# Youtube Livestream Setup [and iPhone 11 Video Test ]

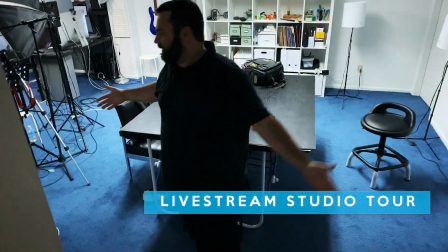[0:00]
This is the Batcave. Well, it's not the Batcave, it's the Drake Cave. This is where I make everything.
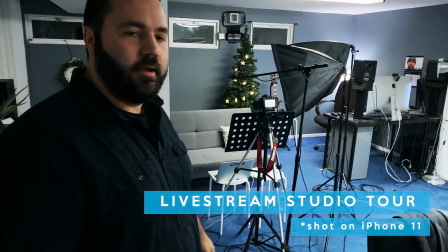[0:06]
There's a live stream set up right there. Every week, come down, turn on everything.
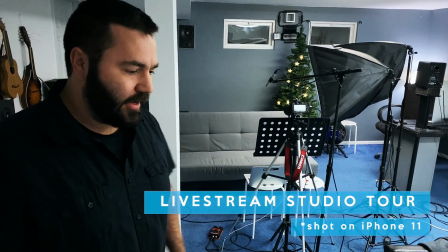[0:11]
There's a lot to turn on. So, I guess just follow me as I go through how to set up the live stream.
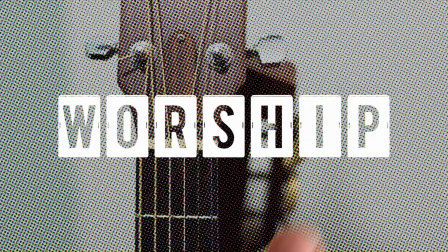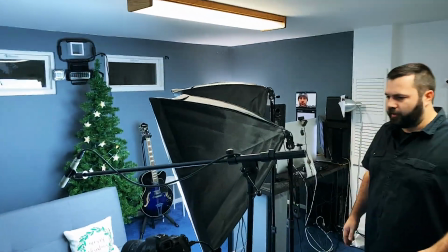[0:27]
These are my two main lights. These are fluorescent softboxes.
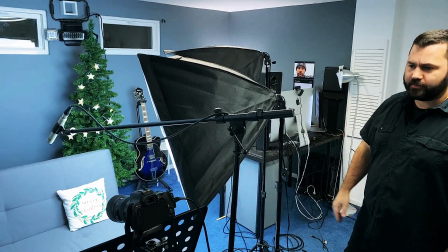[0:33]
They're not fluorescent softboxes. they're fluorescent lights in soft boxes those are my main lights no
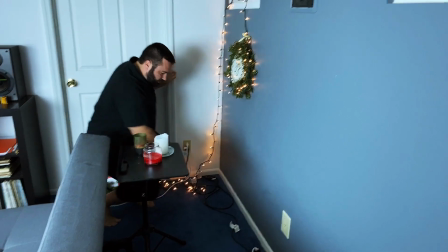[0:38]
you don't see any of this on the video obviously but lots to plug in lights key light backlight
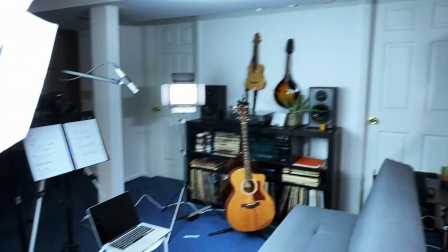[0:47]
whoo all right so what i just turned on there was all my decorated decoration lights like a tree and
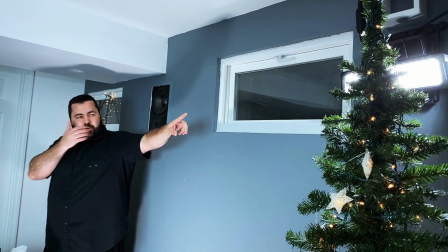[0:52]
stuff that up there is my hair light i can't look at
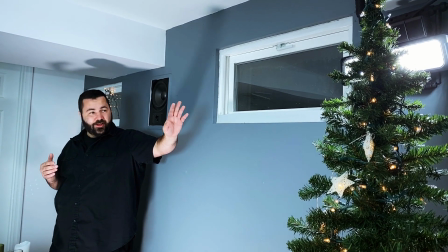[0:57]
all these that's my hair light um it's not it's not vain it's just
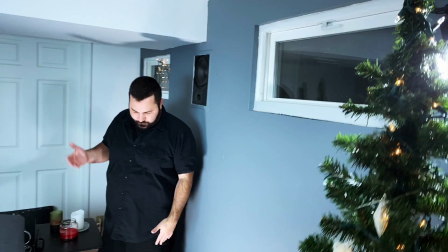[1:01]
it separates you from the background is what that's for and then down here is another
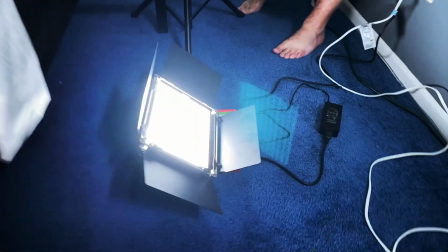[1:06]
led panel and that is just shining up on the back wall here
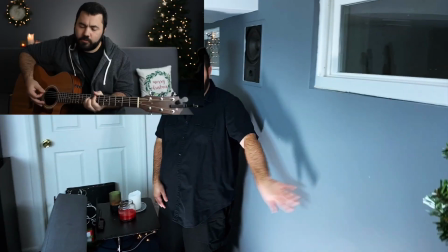[1:10]
and again that's just for separation so that you can tell me from the wall and so that you can tell there's some depth in there to add some
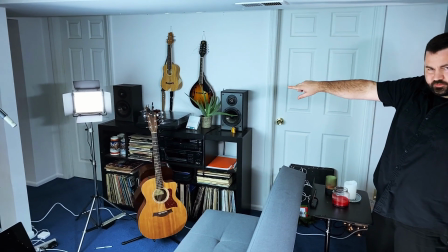[1:17]
interest and then up there is another little fill light same led panel that's on the ground back here shining on the wall but that one's
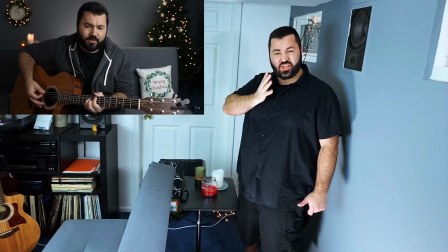[1:24]
just filling in the side of my face so i'm not completely in shadows over here so yeah a lot of lights to turn on you
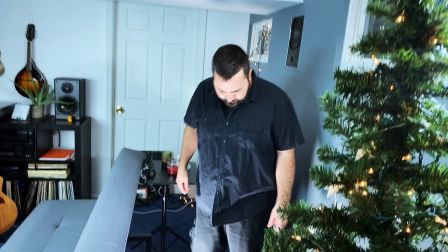[1:32]
don't have to have this many lights if you're doing a live stream but I don't know I just wanted to play with the lights and it's fun because
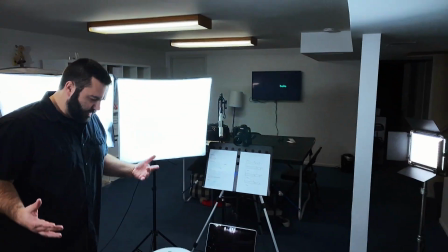[1:39]
you got some here and some here and so it's like painting it's really fun now you can see everything I have while I'm live streaming
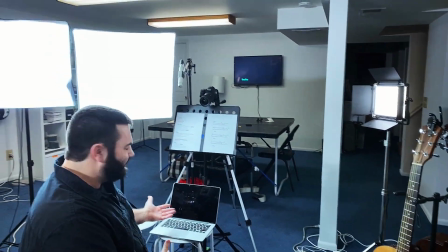[1:47]
is where I sit so I have my computer that's got all the live chats on it so I can see what people are saying otherwise what's the point
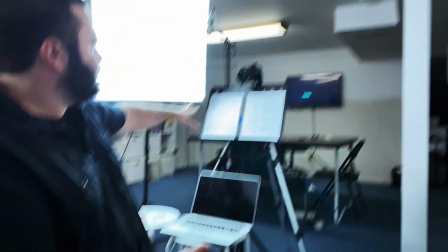[1:55]
of a live stream if i can't see what people are saying up here we have all my documents all my documents it's just the order of
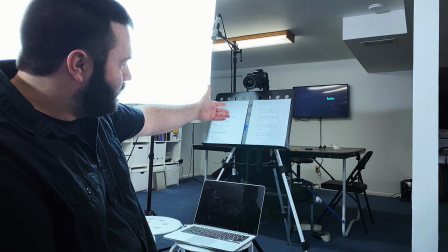[2:02]
things so i don't get lost which will happen anyway and the chord sheet so i don't get lost in the song which will also happen anyway and
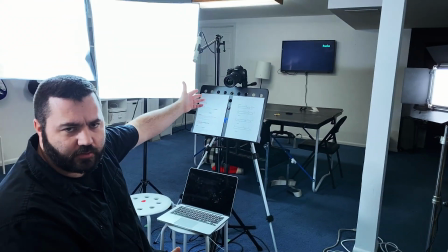[2:08]
then up there of course camera very important i'll talk a little bit more about that specifically and
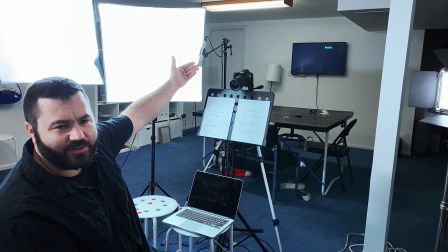[2:13]
then this is the microphone uh it's just a condenser microphone that i'm using like a shotgun
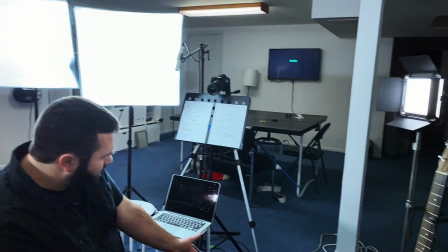[2:18]
microphone and down here we have um this is a reverb
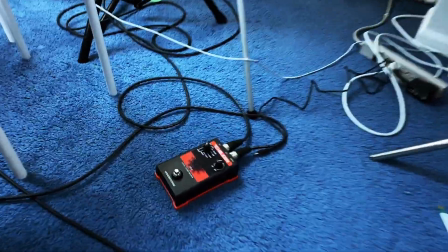[2:23]
pedal because the basement is really dead and if
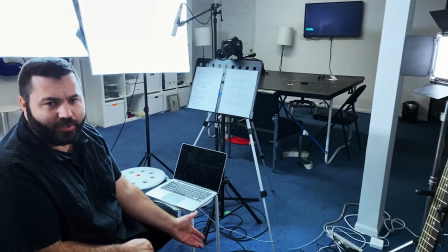[2:28]
i don't have a reverb pedal it sounds terrible so i got a reverb pedal it sounds pretty good i'm pretty impressed with it all right
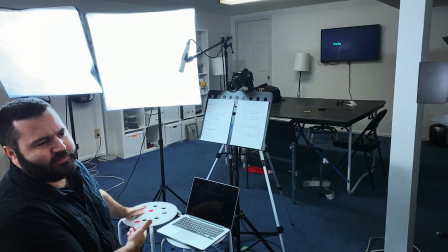[2:35]
those are my station looks like that's how i do oh and of course the table is where i set my eggnog because you need eggnog to live stream
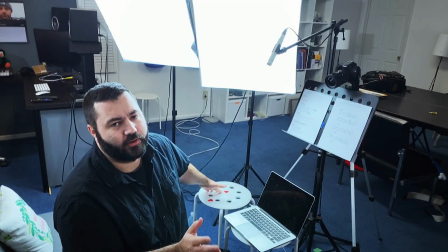[2:42]
if you didn't know if you take one thing away from this video is that you need
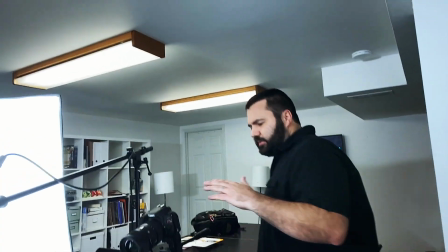[2:46]
eggnog to do christmas live streams this is camera i used to make all my live streams now uh
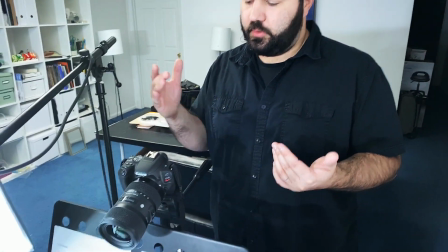[2:51]
canon sl2 it's pretty budget uh
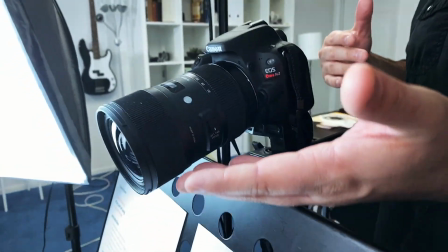[2:56]
dslr and then here this is my new lens which is really good
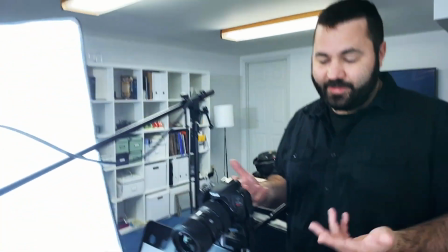[3:00]
it's a sigma 18 to 35 1.8 and if you don't know what that means it just means it's a wide angle lens it's really
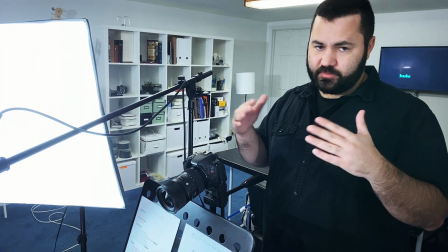[3:09]
fast and that 1.8 is the aperture and that means the background can be blurry
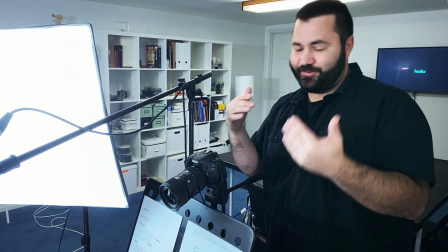[3:13]
also it's crazy sharp which i love so that's my that's my camera
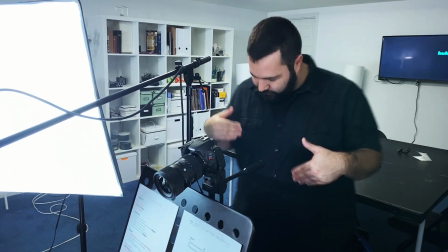[3:18]
set up and then that is running via hdmi cable which isn't plugged in right now
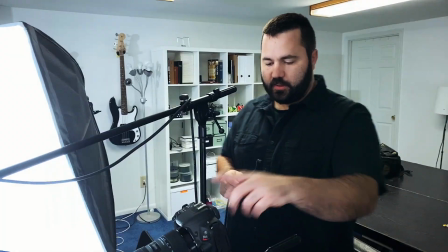[3:23]
just the hdmi cable plugs into the side of the camera and that goes over to the computer
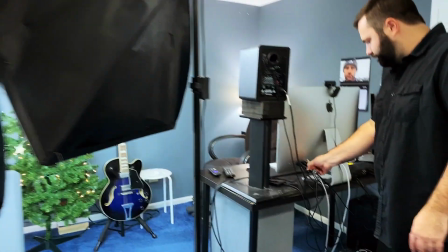[3:29]
which is probably not even plugged in right now i'm supposed to be setting up for the live stream i'm just
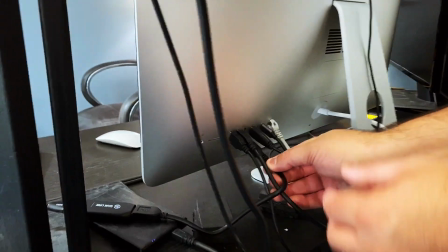[3:34]
talking to you guys you all are so distracting so this is what i use to
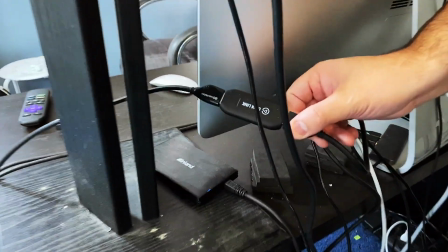[3:40]
get the dslr to the computer it's a cam link it's basically just a hardware encoder
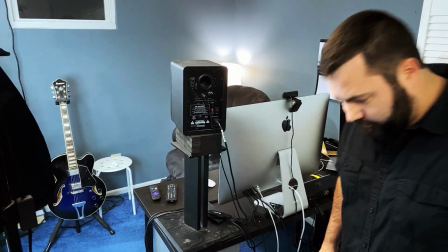[3:47]
HDMI to USB alright so I need to actually plug in the camera because again you guys are distracted